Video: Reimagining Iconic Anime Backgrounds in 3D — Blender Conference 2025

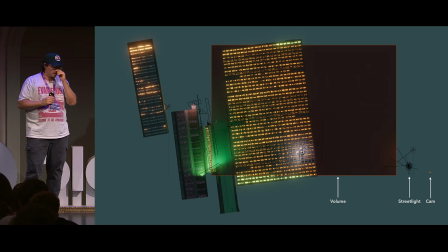I'm just doing whatever looks right. And it's always fun to like snap out of the camera and see what it looks like. But I have this big volume cube there.
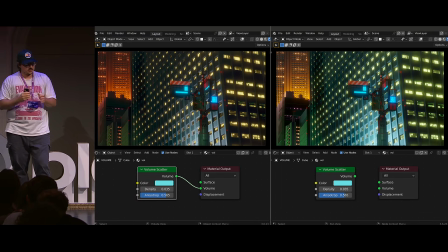And essentially what that volume cube is doing, so on the right, you can see there's no volume. And you can see that it looks very cold. You know, it looks how it looks, very digital and all that stuff.
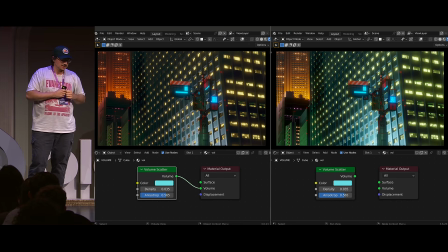So on the left, I just have that big cube, very, very low density, a little higher anisotropy, and then a bit of color absorption. So it's absorbing that color, that blue, and then leaving us with this like warm wash over the entire scene.
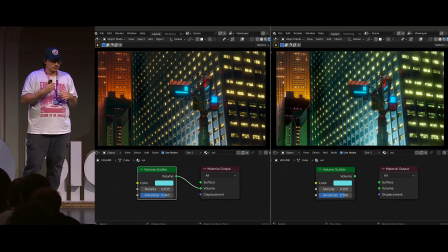And this is very lightweight, especially with Eevee, it's very fast. So if you want to just take your scene and give it a quick color tint just to see how it feels, you can do this method, and it's really fun because you can really sit there and just move the color wheel around all day long and be like,
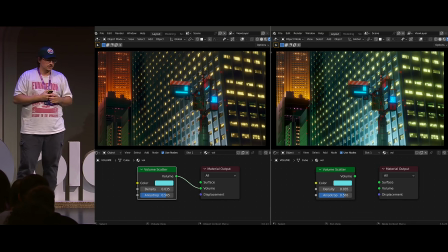oh my God, there's like a million versions of my scene that I could do. So a lot of time wasted on that.
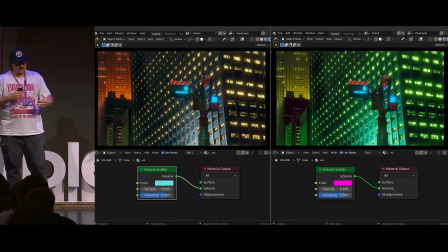This is fun. So like I made it pink, and then it gave it this like matrixy, like neon color. And I'm not changing anything. All the lighting, everything is still the same, but it just gives it a totally new mood. So this was just something really fun. Wanted to share.
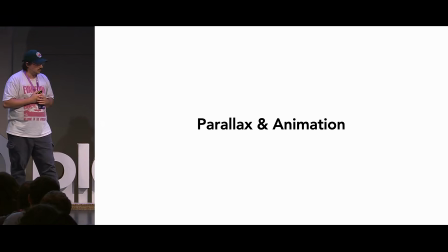So let me go into the parallax and animation.
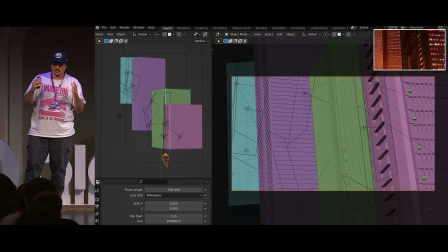So this is a big part of the like feeling of watching the anime, and then also in my version. So one thing you'll notice there on the left is the camera is not moving at all. So the camera is still, and I'm just kind of like puppeting the scene for the camera.
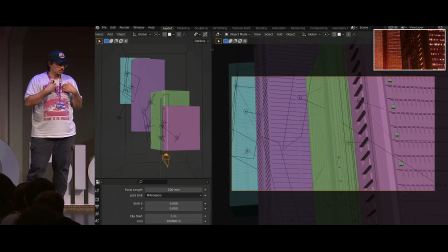And the reason I do that is because it gives me more control about how the parallax is moving.
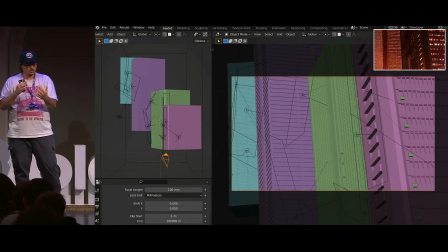So if I just have the objects and I move the camera around it, I can't really control what building, reveals and which building is closer or whatnot. Here, I can move the foreground building faster than the rest, and it makes it feel like it's closer.
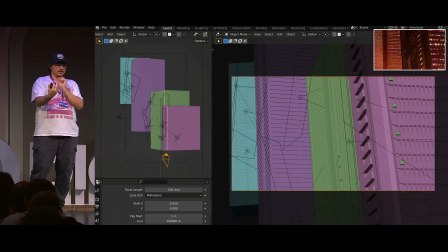Or I can rotate the building and make it look like the camera is orbiting the city structures.
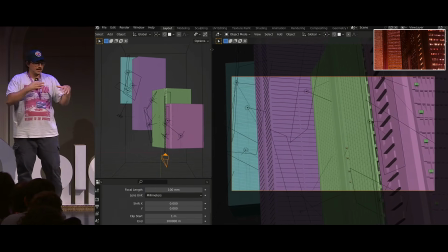And I do that a lot.
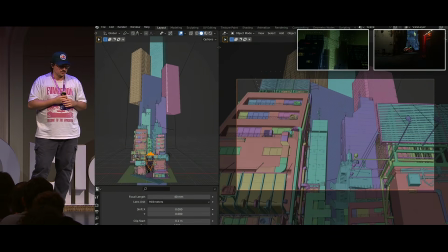So it's really fun to kind of play with like the expectations, or like, I would even trip myself out sometimes doing these scenes.
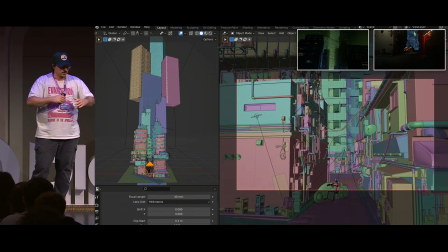So here you can see another good example where it's just a simple kind of camera's just coming down and landing on this end spot.
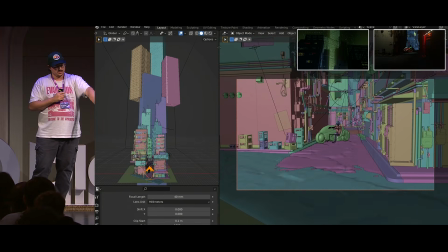And in the background, when it reloads, you'll see it. So the buildings are low, and then they move up.
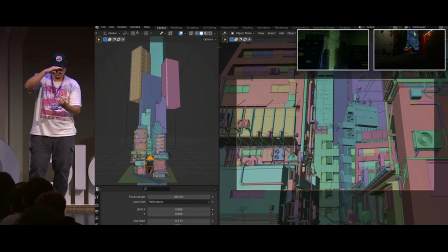So when the camera moves down and the buildings move up, it really creates this like distorted, like hypnotizing effect.
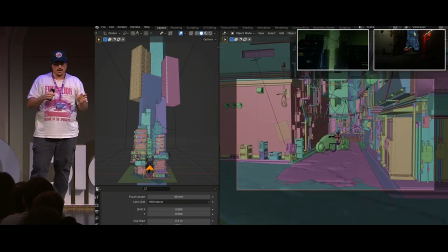And it's really cool. And I think it really, like, if you ever do this in your animations, I highly recommend it, because like you can have a lot of fun with like how it looks.
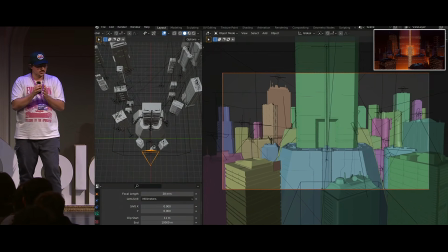Here's another good one where it's like this like dolly zoom effect, but the camera is barely moving. The only thing that's moving in the foreground, I have 3 buildings that I'm pulling towards the camera, and the background buildings I'm pushing away from the camera. So it looks like there's like a focal shift, but really it's just, things are just moving.
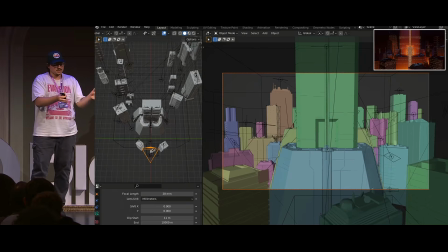It's really, really simple. It creates a really cool effect, especially with a lot of these shots. I want the buildings to feel massive. I want them to feel like they are alive, like the city is alive. So these effects like came really in handy.
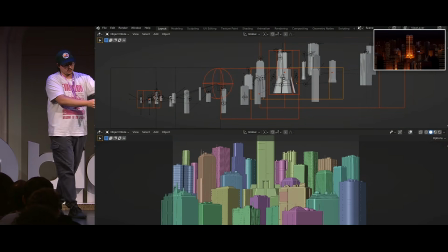Here's one more where the building's all the way in the foreground, like the camera's all the way on the left there.
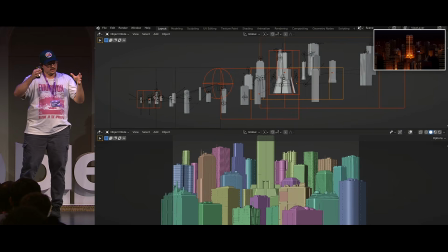The buildings in the foreground are moving down and forward, and then everything beyond kind of like that pyramidal building in the middle, they're kind of lifting up. So then you kind of get this like tilting effect, and it's really subtle, but when you watch it, especially on a big screen like this, you really feel like, whoa, I'm like falling into this cityscape.
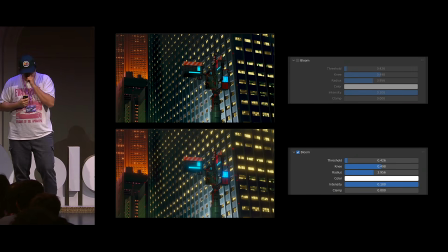It's really cool. All right, I want to talk about anime bloom. So in 3.6, as we all know, anime bloom was right there, and that was very handy. I loved it, and I've talked to Clement about this. But yeah, so the bloom is really not much I can say about it.
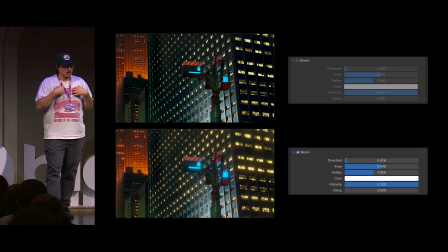It really just works. It's really amazing. A couple things that I would do personally is I would just bring the threshold way down,
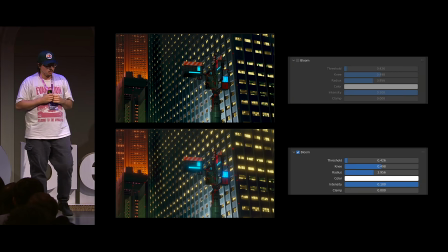because that really kind of spreads out the bloom a lot more and makes it a little bit more even. The radius, also I would play with that. Sometimes I would type in my own value just to see. The knee, I have no idea what that does. I have no idea what that does. So this is like an extreme example.
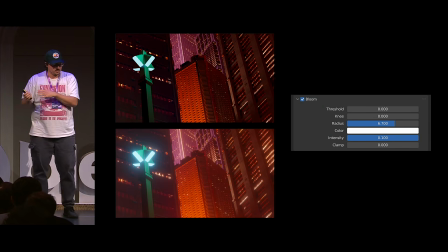The threshold's all the way down, radius is all the way up, and then the knee, I don't know if that's helping or not.
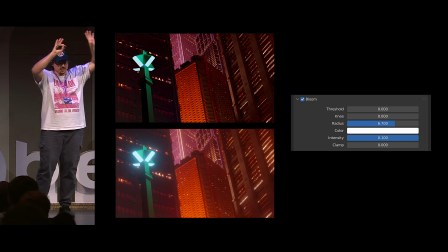But you can see the bloom is like everywhere. It's very cool. I like that.
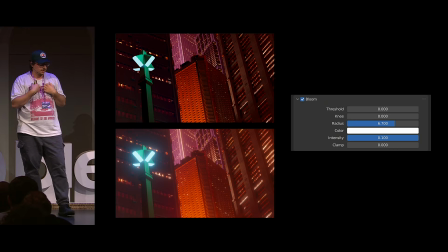I actually did not use that in my scene, but I would use that for a future project because, I don't know, it's very dreamy. It's very dreamlike. That's something that I could see using in the scene at some point. And I know like anime has a lot of these like very overexposed, blooming scenes. So I just think that looks cool. I would use that for something.
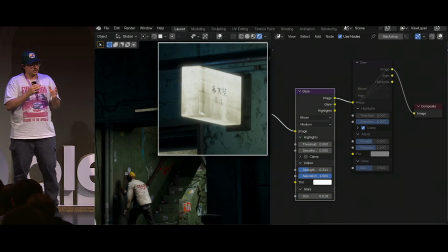It's kind of skipping forward, like I did end up trying the newer versions of Bloom and later versions of Blender, like 4.5.
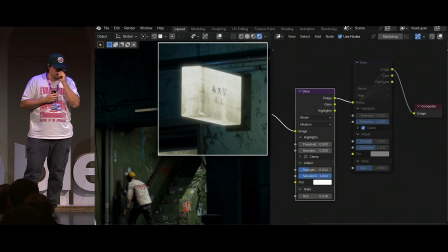And I found I did actually like this more. I did like having Bloom in the compositor because it kind of gave me that control, which I really like. So here's an example of one where I have one glare node that's kind of localizing the bloom just around the emissive object,
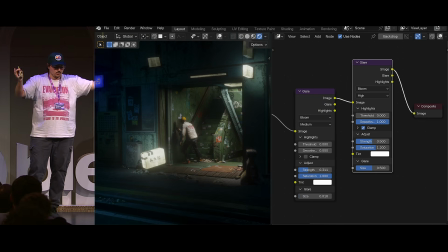and then a second one that just kind of does a more broad, higher quality, low threshold that kind of like, like just puts it everywhere. And I like that. I realize now, like, oh, I couldn't really control as much, but now there's way more control, and I definitely love it.
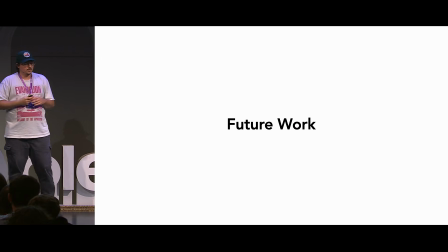So I'll just touch on a bit of like future work I've been doing, other anime experiments, things like that.
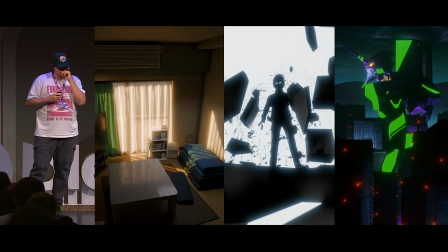So these are 3 scenes that other projects, other animes that I really like. So we got One Punch Man, Mob Psycho, and then Evangelion. And the one on the left is a cycles render, so that was me seeing like, okay, can I get that anime bloom in a cycles render?
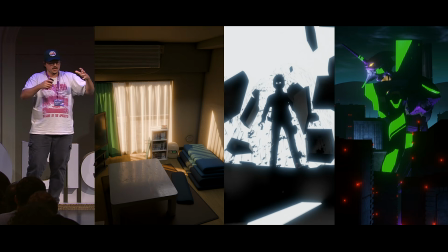And you can, it works, it's very responsive, but the overall vibe of the rest of the scene feels very realistic, and it doesn't feel as like stylized or anime, in my opinion, but I still think it looks good.
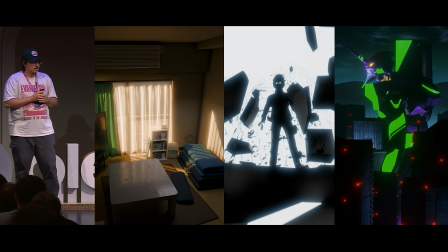So if you're doing some hyper-realistic background anime, you could definitely still achieve a similar effect with just pure cycles, no
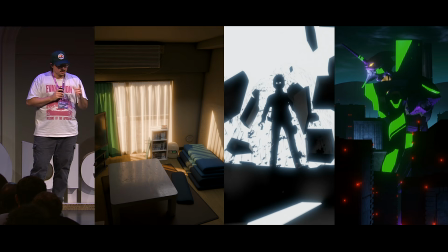fancy like add-ons or nothing like that. The one in the middle is purely a black and white scene. This is just Eevee again. There's a really bright emissive plane behind the character, and all I did was I brought down the threshold, and then I gave the bloom a blue color, so it kind of gives this like really cold,
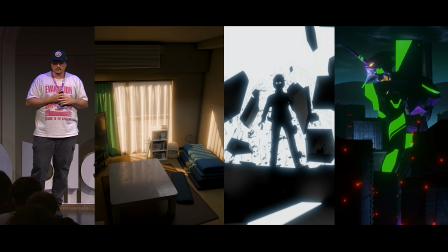overexposed halo around everything, which you see in a lot of animes as well, like these really dramatic scenes.
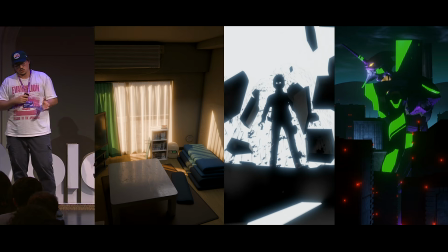And then Evangelion, that's another project I've been recreating a lot of shots in.
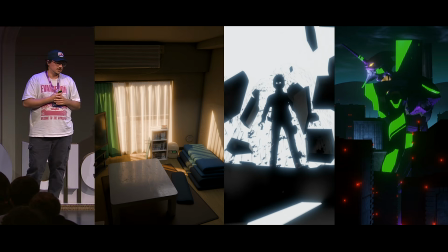It's really fun. It's a bit different from the Akira stuff because it's more like character-based, but a lot of cityscapes, a lot of these like anime bloom emissive surfaces, super, super fun. I'm having a ton of fun recreating these scenes. So yeah, definitely, follow me and stuff and check that out.
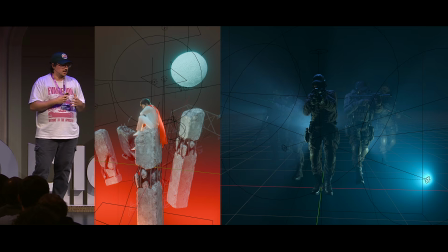I'm also trying to recreate more Akira shots, but with the newer version of Blender, so Blender 4.5, Blender 5. I'm like really excited to see how much I can get out of Eevee with the newer scenes.
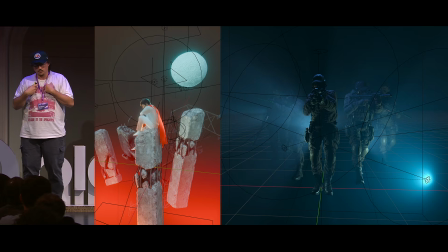So here you can see volumetrics. That's one thing that really blew my mind about the latest version of Eevee is how good volumes are. They're like better than cycles in my opinion. So I was just like, oh, all these other shots I was afraid to do because they're too dramatic or had too much crazy like God rays.
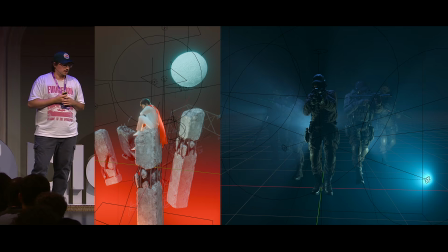Now there's no reason to be afraid of that because it just works and it looks so good.
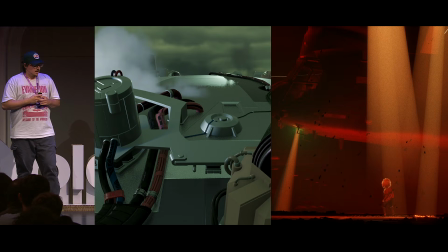So I'm really excited to finish out some of these shots. There's 2 more shots that, the one on the right is pretty much done.
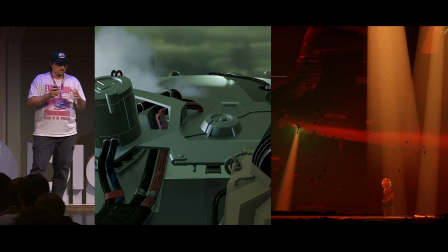That's made with 4.5 Eevee. The one on the left, also another one that's work in progress. You can see with the lights, I'm like really trying some new stuff.
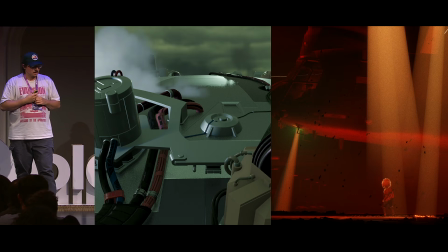So yeah, so if you want to follow my progress on a lot of these and all the work in progress stuff, definitely just like follow me or follow my socials and everything like that. So thank you.